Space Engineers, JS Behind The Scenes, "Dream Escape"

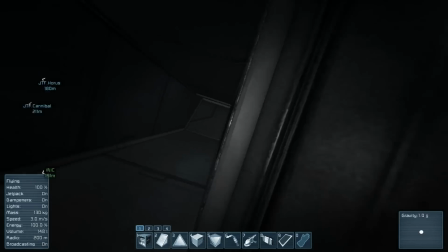[4:06]
continue down this huge passageway of stuff that i have here and basically after a while transition to another one
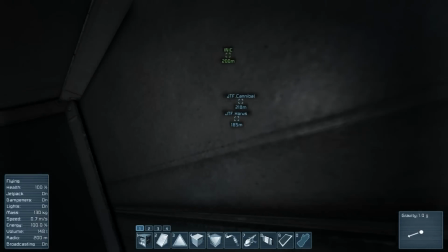[4:13]
but it gave me a lot of space to basically say different things and then still have those things on in the background if need be and all sorts of stuff until I finally get
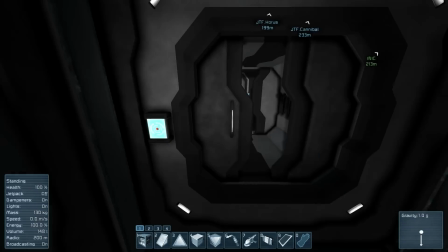[4:21]
down here I believe this was the point that I actually cut over into the completely dark world when I went through these because as you can see I
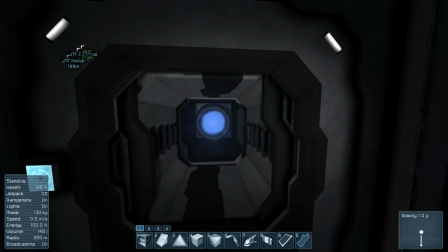[4:28]
can open these up and I have all these little hallway bits here including a thruster which is a bit scary to open up and see
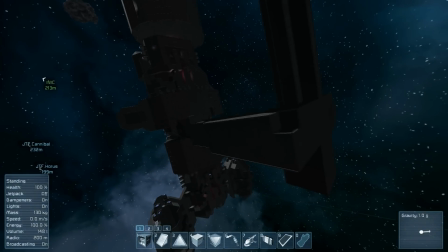[4:34]
and of course you can see that looking outside it's just this weird random mesh that's now sticking out of the bottom on the ship,
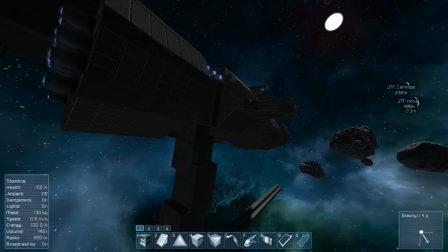[4:41]
which wouldn't have made much sense previously.
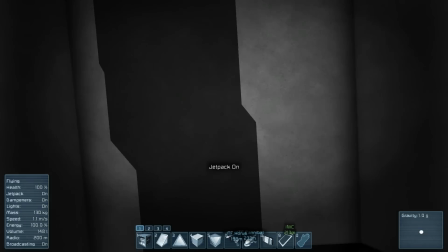[4:44]
And then of course, like I said, as I was here, I went ahead, hopped up like this, floated through there, and then did a quick transition to another world.
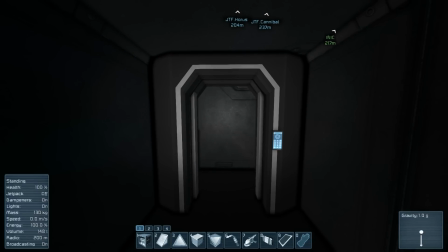[4:52]
And of course I had nothing behind that door, except for just a panel, that way you couldn't see through the seam, because I think back then we still had a bit of a seam that you can see through a door.
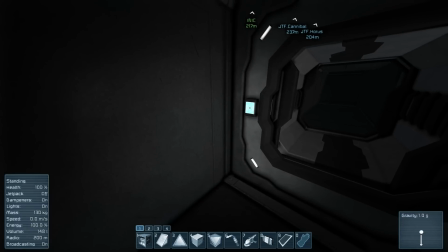[5:00]
And that might actually exist a tiny bit now. Anyway, I'll load up the next world, which is the pitch black world, and I'll show you guys how I navigated around that and what I did in that world.
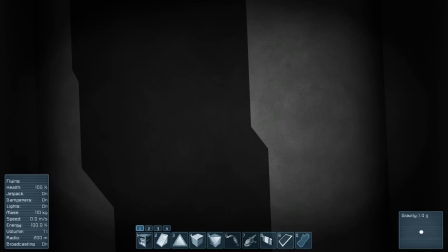[5:09]
and here I am loaded up into that next world and you can see right away that I had actually made a save point at the
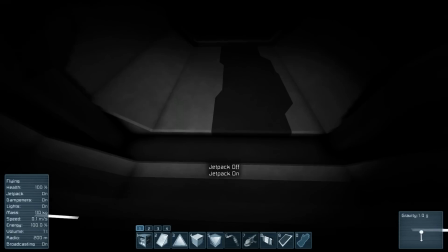[5:15]
point where I was passing through that vent that way I could if I screwed something up as soon as I went through I could easily just reload and
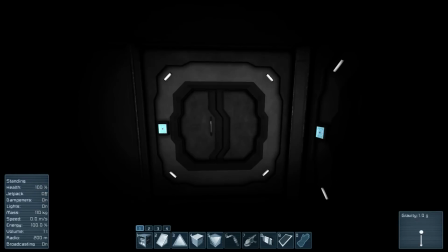[5:22]
I'd be at that same exact point and you see that I actually this looks like all right yes I'd made a point of not opening these doors
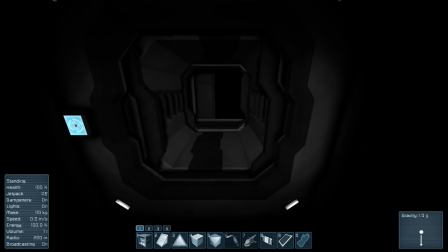[5:29]
because I closed them before I'd gone through that in the original version now if I was to fly out here and by the way I did
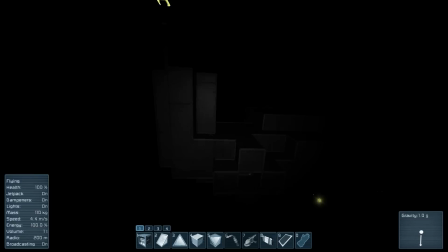[5:36]
do this entire version in survival mode originally I've switched it over to creative just to find my way around be able to show it off a bit better you can see that you can see where I dropped my tools first off before I jumped down the vent again because of course I wasn't
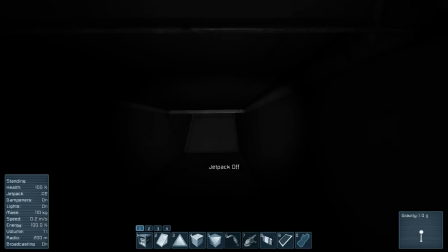[5:50]
supposed to have my tools anymore else why wouldn't I grind through stuff and again then you can see that down here this is of course
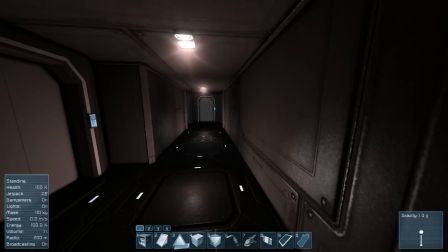[5:57]
where as I just said I loaded up and now of course I'm in the big maze where I had all those looping hallways where if I went down
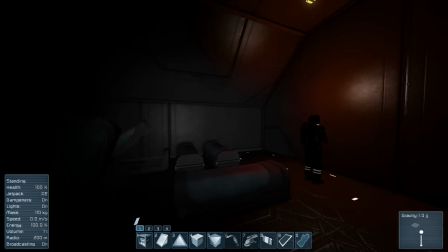[6:04]
one hallway I was suddenly elsewhere again and of course a few creepy things like one of these little guard guys standing here in a
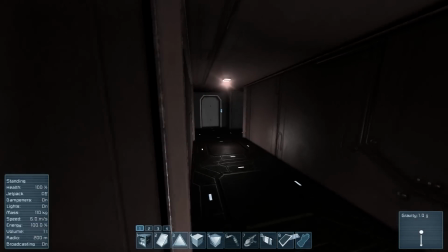[6:10]
dark red room which is actually terrifying to open that door and suddenly see I had it carry on so that I had all these doors over here I believe
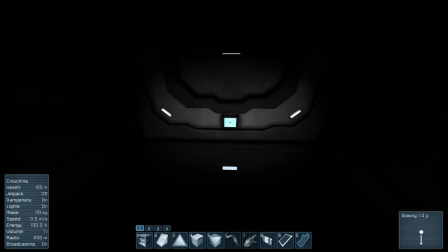[6:17]
that had interesting little looping ways I think this one yep leads to where the marker is and this is just sort of like the idea that I was in a dreamscape
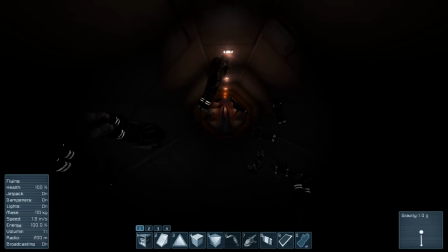[6:24]
so little aspects of my inner workings of my mind would be floating around in here including the fact that the marker was
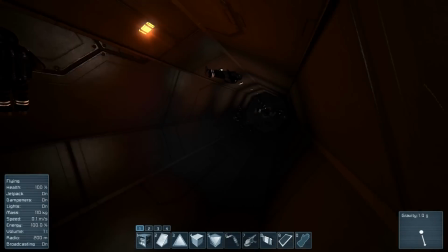[6:30]
very very present in my subconscious at that point very very nice little thing and of course i have to have a bunch of little bodies around here unfortunately i don't have a necromorph model
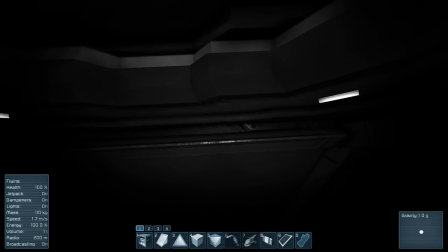[6:38]
or maybe i would have tossed one or two of those hidden away preferably out of reach let me fly
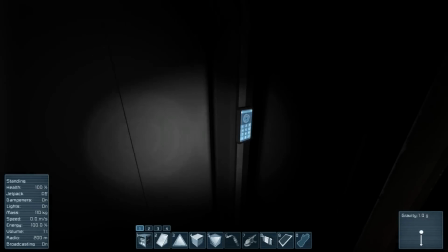[6:44]
back through here and then heading down that way of course leads to the larger marker area and i think this way yeah it leads up into
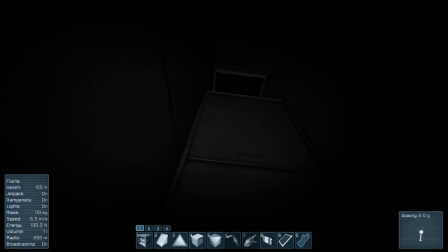[6:50]
a vent and i think the idea here was if i fly all the way up i'm pretty sure the idea because it opens up i can't quite remember how they all looped but i think the idea was it ends up leading me back down there i I can't remember quite how they loop. And of course, out here, as you can see, it's like, it is completely pitch black.
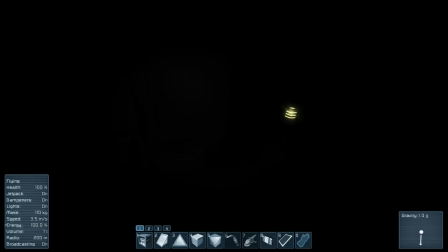[7:07]
And of course, I have all these beacons set out here to with a very, very short range on them.
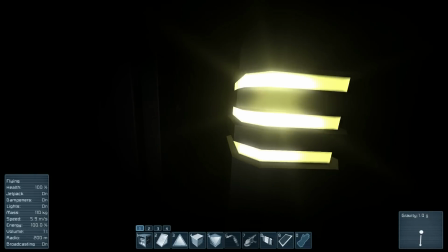[7:12]
I believe if I get right next to them, actually, back then they might not. Yeah, actually, they don't project anything.
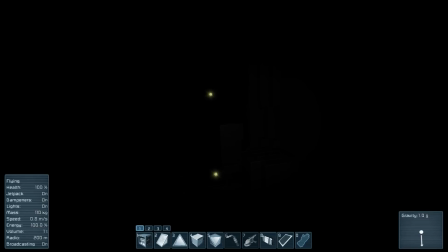[7:17]
I'm thinking of antennas. It's been a long time since I've been here. And I was just using these as basically an easy way to get around from point A to point B, remembering, okay, the top one over there should be that place I need to go to. So I was basically running a lot of this on memory and just using these lights in the dark to get myself around And I wanted it
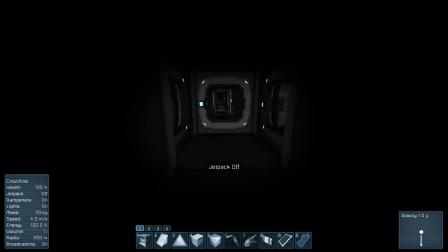[7:33]
with this dark skybox because of course we were using that later when I meet back up with everyone else But also I wanted it because